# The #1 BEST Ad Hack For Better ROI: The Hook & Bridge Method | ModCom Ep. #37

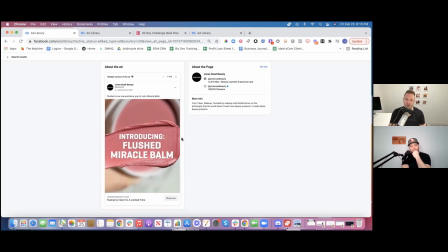(32:59)
And then boom, 2 seconds in, while we're still in the hook, we have hinted at the bridge.
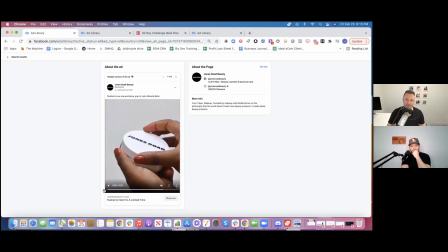(33:05)
So we're like, okay, we open something that creates a little curiosity, a little satisfaction. We did that creates some more satisfaction. Introducing this, now we kind of know what it is. What does that mean? Introducing Flush Miracle Balm. Interesting. What is that? Okay.
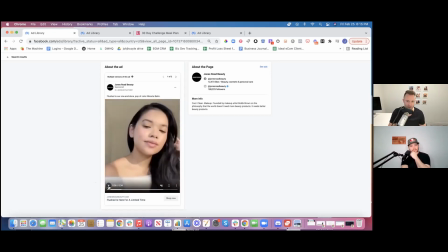(33:21)
With her, maybe it's not so strong that, okay, so she's putting it on. I can't see the effect too much with her. She looked good before. She looks a little better after, but then look how they progress through okay.
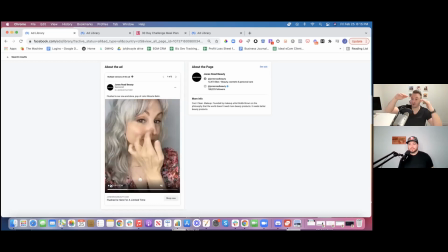(33:33)
So they ease you in, right? So they actually do a pretty good job on the bridge too, of making the bridge pretty seamless. So it's like, we're satisfying, we're product relevant. You know, we're not going to hook as many people, but we're going to bring some people in. We're going to intro it, open some loops, and then kind of keep you interested in like what this product is doing, right?
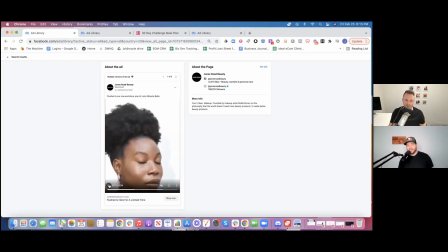(33:51)
This is that second cleanup batter play again here. They kind of, after the initial hook, they're still doing very hooky stuff.
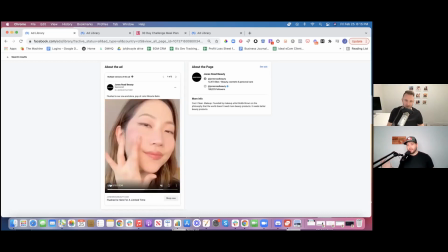(33:57)
These quick cuts, I mean, that's one like broad stroke that kind of across all accounts, like quick cuts are gonna be more attention keeping than long drawn out shots. Yeah. The average attention span is like 2 seconds per shot. So yeah, I mean, hopefully that makes it so takeaways there, like, yeah, satisfying things, product relevant things,
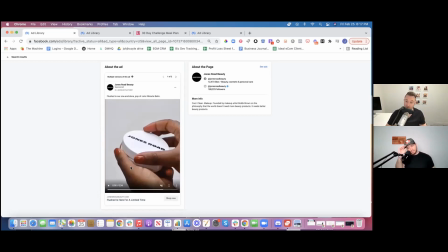(34:18)
something being opened, like, it's very product relevant. It's maybe not the most attention, it's not as attention grabbing as Chubby's, but it's product relevant. It's easier to get people onto the bridge from there. And then, but if you get, like, again, like with Boom by Cindy Joseph,
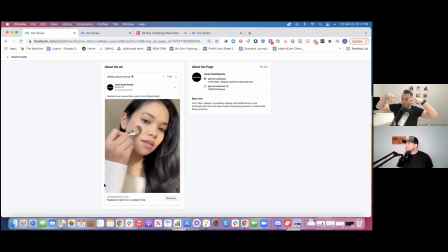(34:32)
not to the extreme level, like not in the middle of Boom by Cindy Joseph and like Chubby's, right? But if you get, like, they focus more on the seamlessness of the bridge and like how well they're bridging people. Like basically once you've got people onto the bridge, then you're focused on like,
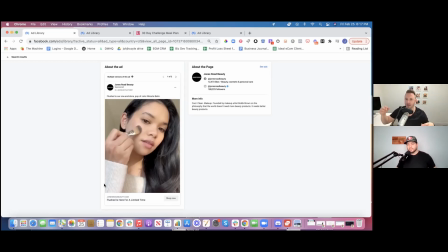(34:50)
how do I make them stick around while I tell them more about how awesome this product is, so they do put a little heavier focus on that by continuing to use the cuts to keep attention,
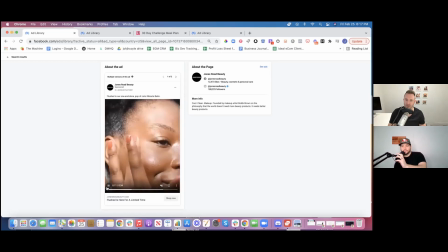(35:03)
by progressing through different avatars, by really progressing through transformations and so you can see, like, start to see more extreme transformations as they go and stuff like that. So yeah. Anything else? Great stuff. That's pretty much it, man. Yeah. I think it's, again, if you're still watching by this point in time, you probably are noticing some things on your own that you wish we would be saying, because there's lots of notes you could give about each one of these hooks and bridges, because I think we did a good job pulling out some good examples. We still have 2 or 3 left. We got a hard stop coming up here, so I'm going to try to pick up the pace a little bit and move quickly through here.
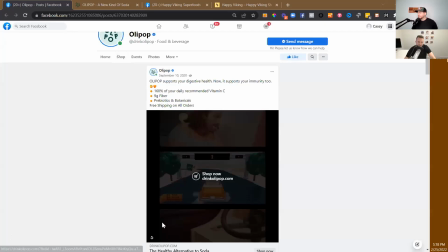(35:39)
Next example we have up here is Olipop, and Olipop. I might go ahead and let the audio play on this one. It might be helpful.
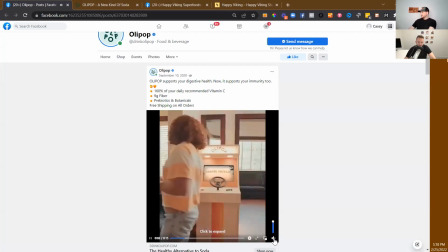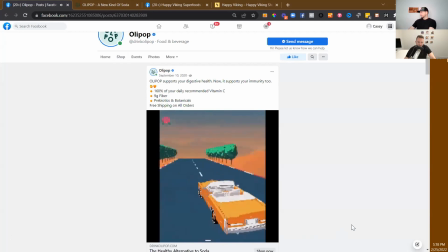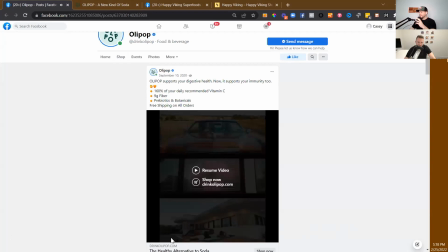(36:02)
All right. Right. So right out of the gate here. Okay. Now we don't need the audio for sure.
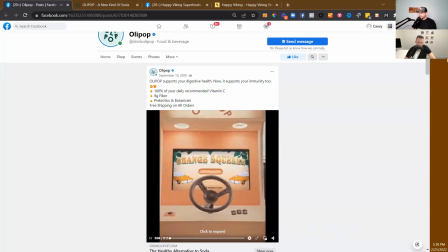(36:08)
But right out of the gate, the first thing, even before, like, I mean, this is kind of attention grabbing. It's kind of a weird thing they did here, right? This is more about the concept of like the ad itself. Like, oh, it's going to be a video game around our new flavor.
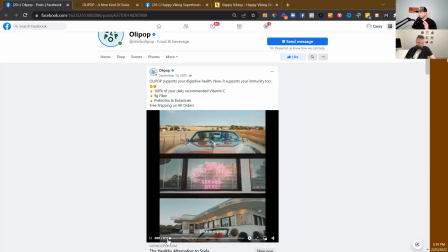(36:20)
But before that, I like this like triple screen thing they've done here. Split screens. Yep. Again, it's not something you normally see, even though it's not got a crazy effect of like backwards or sped up necessarily. Still, like that, especially 3 split screens, like stacked horizontally, is not very normal.
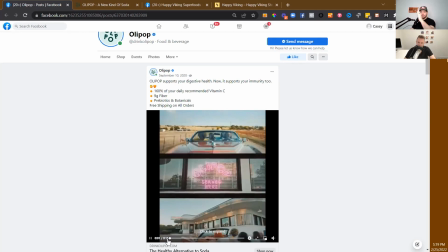(36:38)
If anything, you see split screen, it's usually 2 vertical side by side. This is 1, 2, 3 on top of each other, or it's 1, 2, 3, right? Like it's 1 vertical, 2 square, right? And what I think this does a good job of, because it's not the sexiest hook.
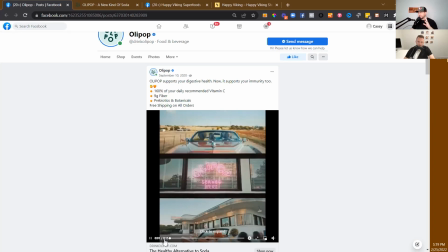(36:54)
Again, there is this like 3 things to pay attention to, which is nice, little sensory overload. But what it's doing here is kind of it at 3 times the speed, kind of getting you into the story already. It's telling you a whole storyboard. There's people driving, They see this diner, they pull up to the diner, boom.